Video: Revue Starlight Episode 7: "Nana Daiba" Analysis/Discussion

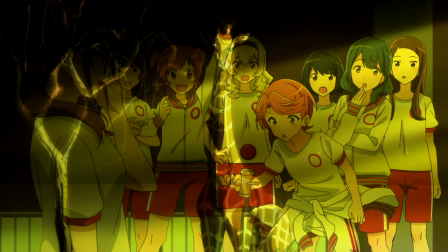And that is why the seemingly omniscient and mysterious giraffe who watches over the Rayview
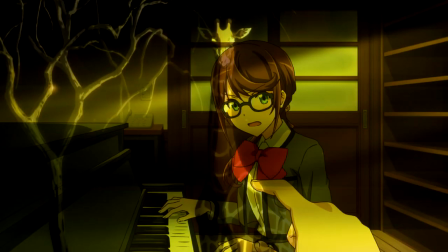auditions shall continue to let Nana repeat her precious performance as much as she wants.
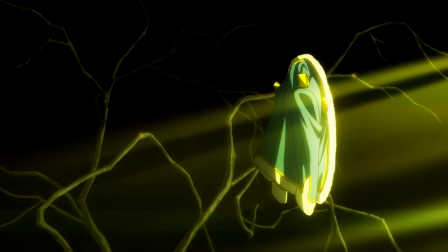That is, unless someone defeats her.
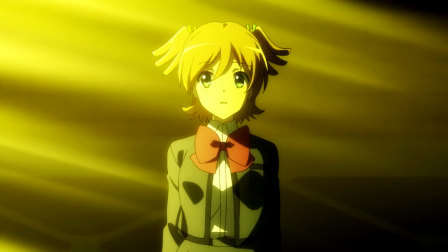As Nana thinks about what the giraffe just said, she hears a noise that isn't the same as the tiara falling down by her feet.
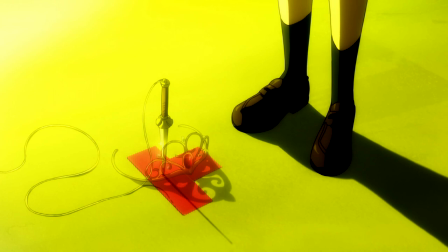Instead, it's a weapon we're all too familiar with planted into the position zero logo where the top star tiara should be. The soft piano music that had been playing up to this point also cuts off as soon as the noise is heard, signaling an upcoming change in Nana's status quo.
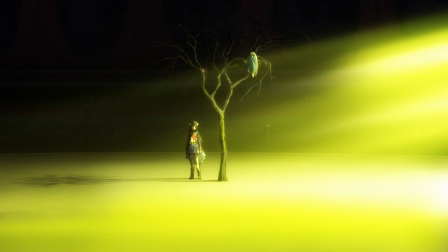With a look of surprise, Nana briefly looks in the distance to see none other than Hikari Kagura before the screen cuts to black and time resets once more.
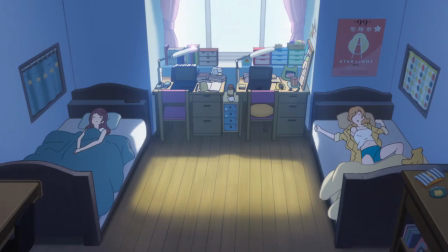Nana briefly wonders just who that was before we get a quick scene of her going throughout her time leading up to the review auditions as usual with a light-hearted track playing in the background.
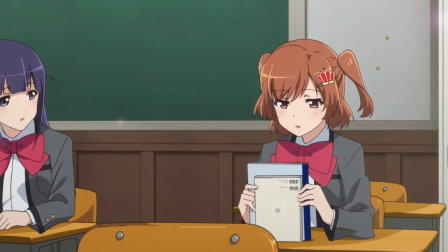Everything is back to how it should be. We eventually catch up to the first episode of the anime, where Karen falls out of her seat after dozing off and dreaming about being pushed off of Tokyo Tower.
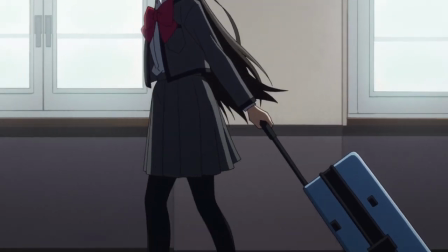Once more, we see and hear the wheels of Hikari's suitcase,
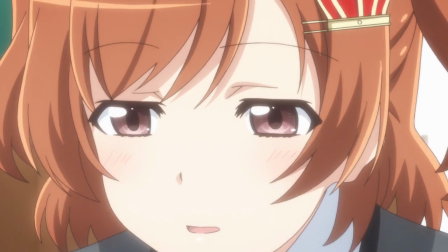the same wheels that segued into the mechanical stage contraptions of Karen's dream from the first episode, and it is announced that Hikari will be joining their class,
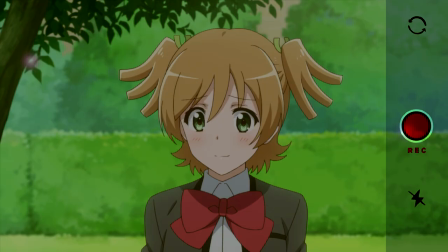much to Nana's confusion. Real Real quickly before wrapping things up for this video, I just want to talk about how much I love the way this episode recontextualized the whole series.
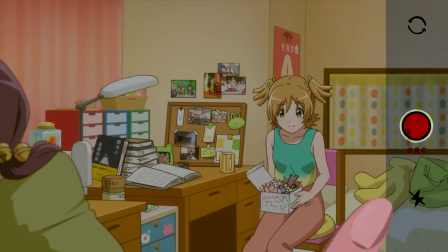Somehow I doubt most people were going into this series expecting a time loop of all things, but there were a couple hints to Nana's story and knowledge leading up to this episode.
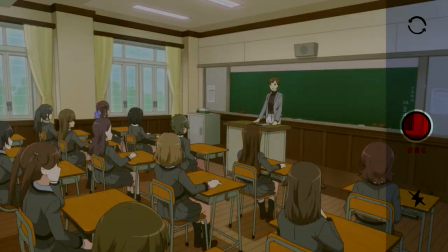For starters, in the first episode, when it is first announced that there will be a transfer student joining their class, we do see Nana briefly have a look of confusion and surprise.
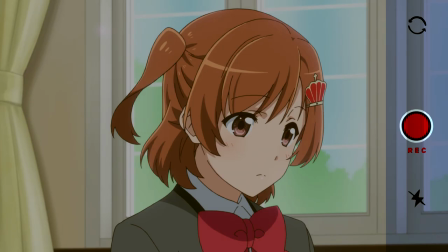Upon one's first viewing, one would probably assume that she just got caught off guard by the announcement of a transfer student.
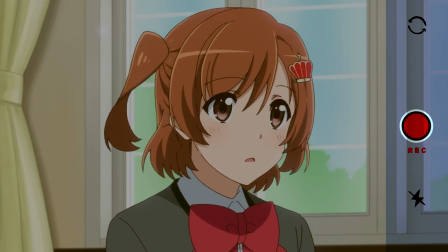Which, I mean, is the case, but only because Nana should know exactly how everything leading up to the radio auditions will play out.
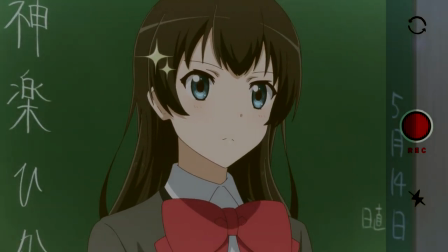The perfect and preordained time of her life is being changed in front of her eyes.
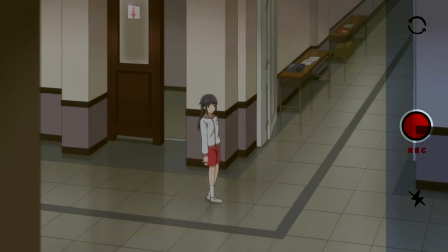Another thing is in episode 5 where Mihiru overhears Nana talking to her fellow classmates about keeping the lead roles the same as they were in the last production of Starlight,
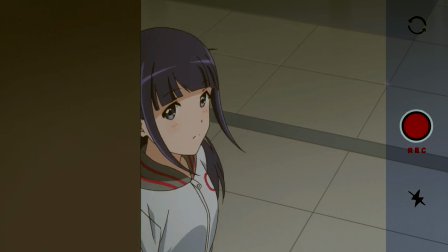Maya and Claudine. This odd interaction of Nana stubbornly wanting to keep things the same?
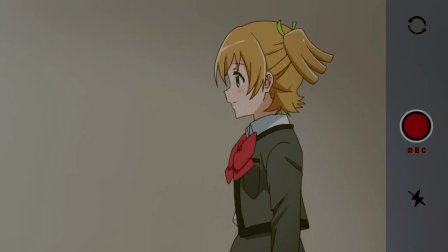Well, it makes a lot more sense when learning of her obsession with her past production of Starlight.
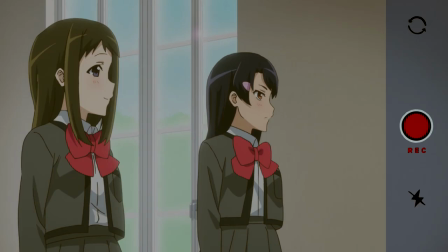There's probably more things throughout the series that I missed, but those are the two that came to my mind right away. Viewers, if there's anything I missed, please comment down below. And OtakuBox, if you can think of any hints or foreshadowing I missed, feel free to throw it on the screen.
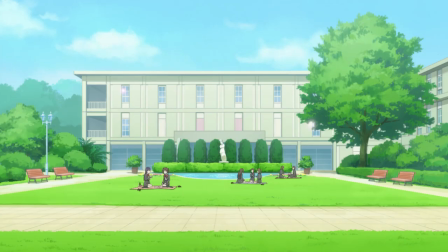Oh, well, since I'm being summoned by name, in episode 3, when they're discussing the next performance of Starlight, it's revealed that Banana is not going to be on stage.
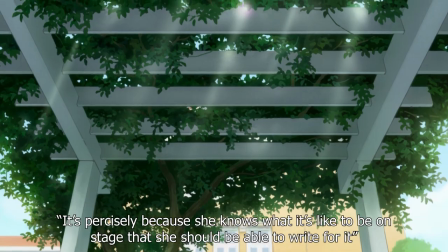And eventually, Maya makes a one-off line that Banana is best suited for this because she understands everyone so well and will be able to write the best script possible.
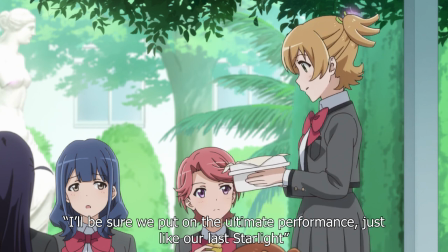With Banana responding that she'll make sure this will be the ultimate performance just like our last Starlight,
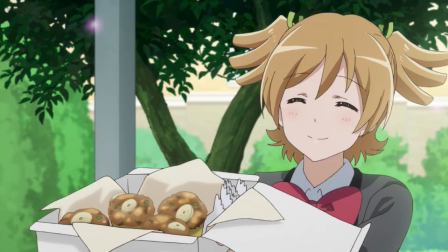referring to the one they've put on before, but of course to her, all of the other loops.
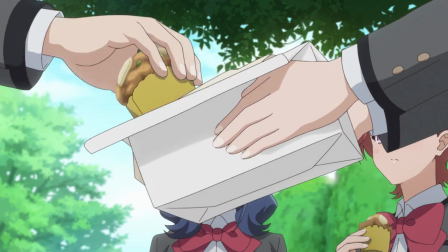It may not be a direct foreshadow, but you can actually watch the show with the foreknowledge ahead of time and analyze each of her lines knowing what we now know.
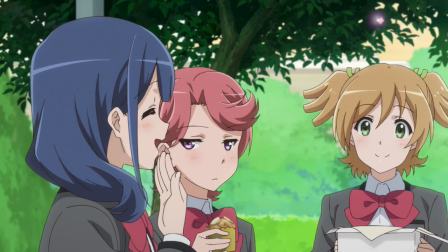Anyway, this isn't my video, so back to you Noah.
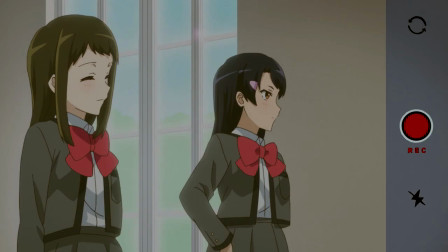I just love how we do get tiny bits of information and clues about this episode and its story before it actually happens. I'm not saying you can necessarily predict that the series has been taking place in a time loop up until its start through these,
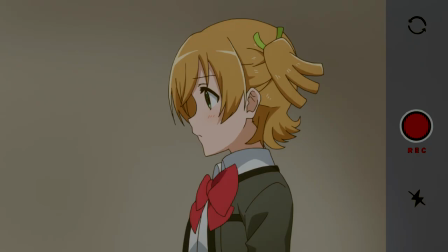but they do show a great level of care and detail in the crafting of this powerful and unique story.
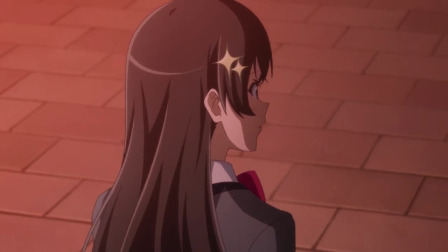As Nana watches everyone, including Hikari, walk away from Saisho, she wonders what exactly happened to cause this change in her perfect timeline.
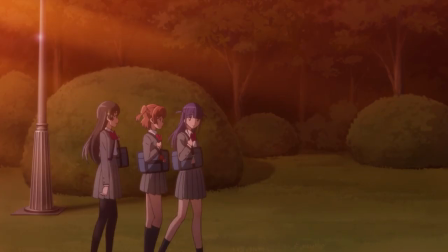She thinks to herself that maybe having the exact same stage every time is a little boring, but she stays determined that her repeat performance will not change.
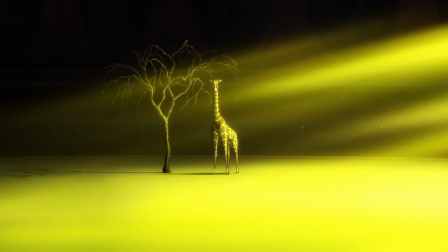And as if talking to the viewers, or maybe the giraffe, or maybe the spectators to her stage of fate,
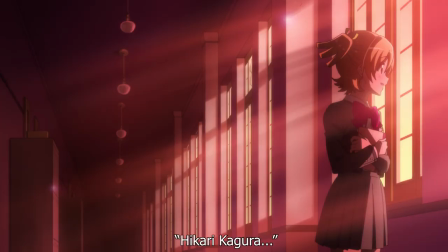Nana looks to the screen and says she wants Hikari on her stage as well.
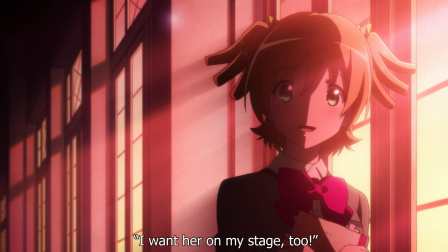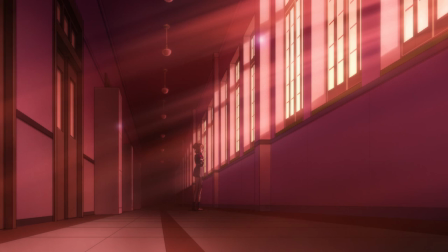This scene is so cool. The red lighting makes the whole thing feel so ominous.
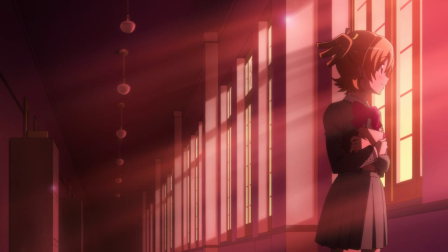And the way that Nana turns to the screen casting half her figure in a shadow, I mean it's so striking.
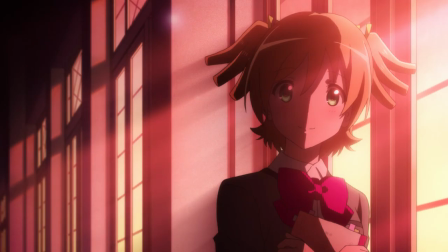It feels like we're seeing two sides to Nana.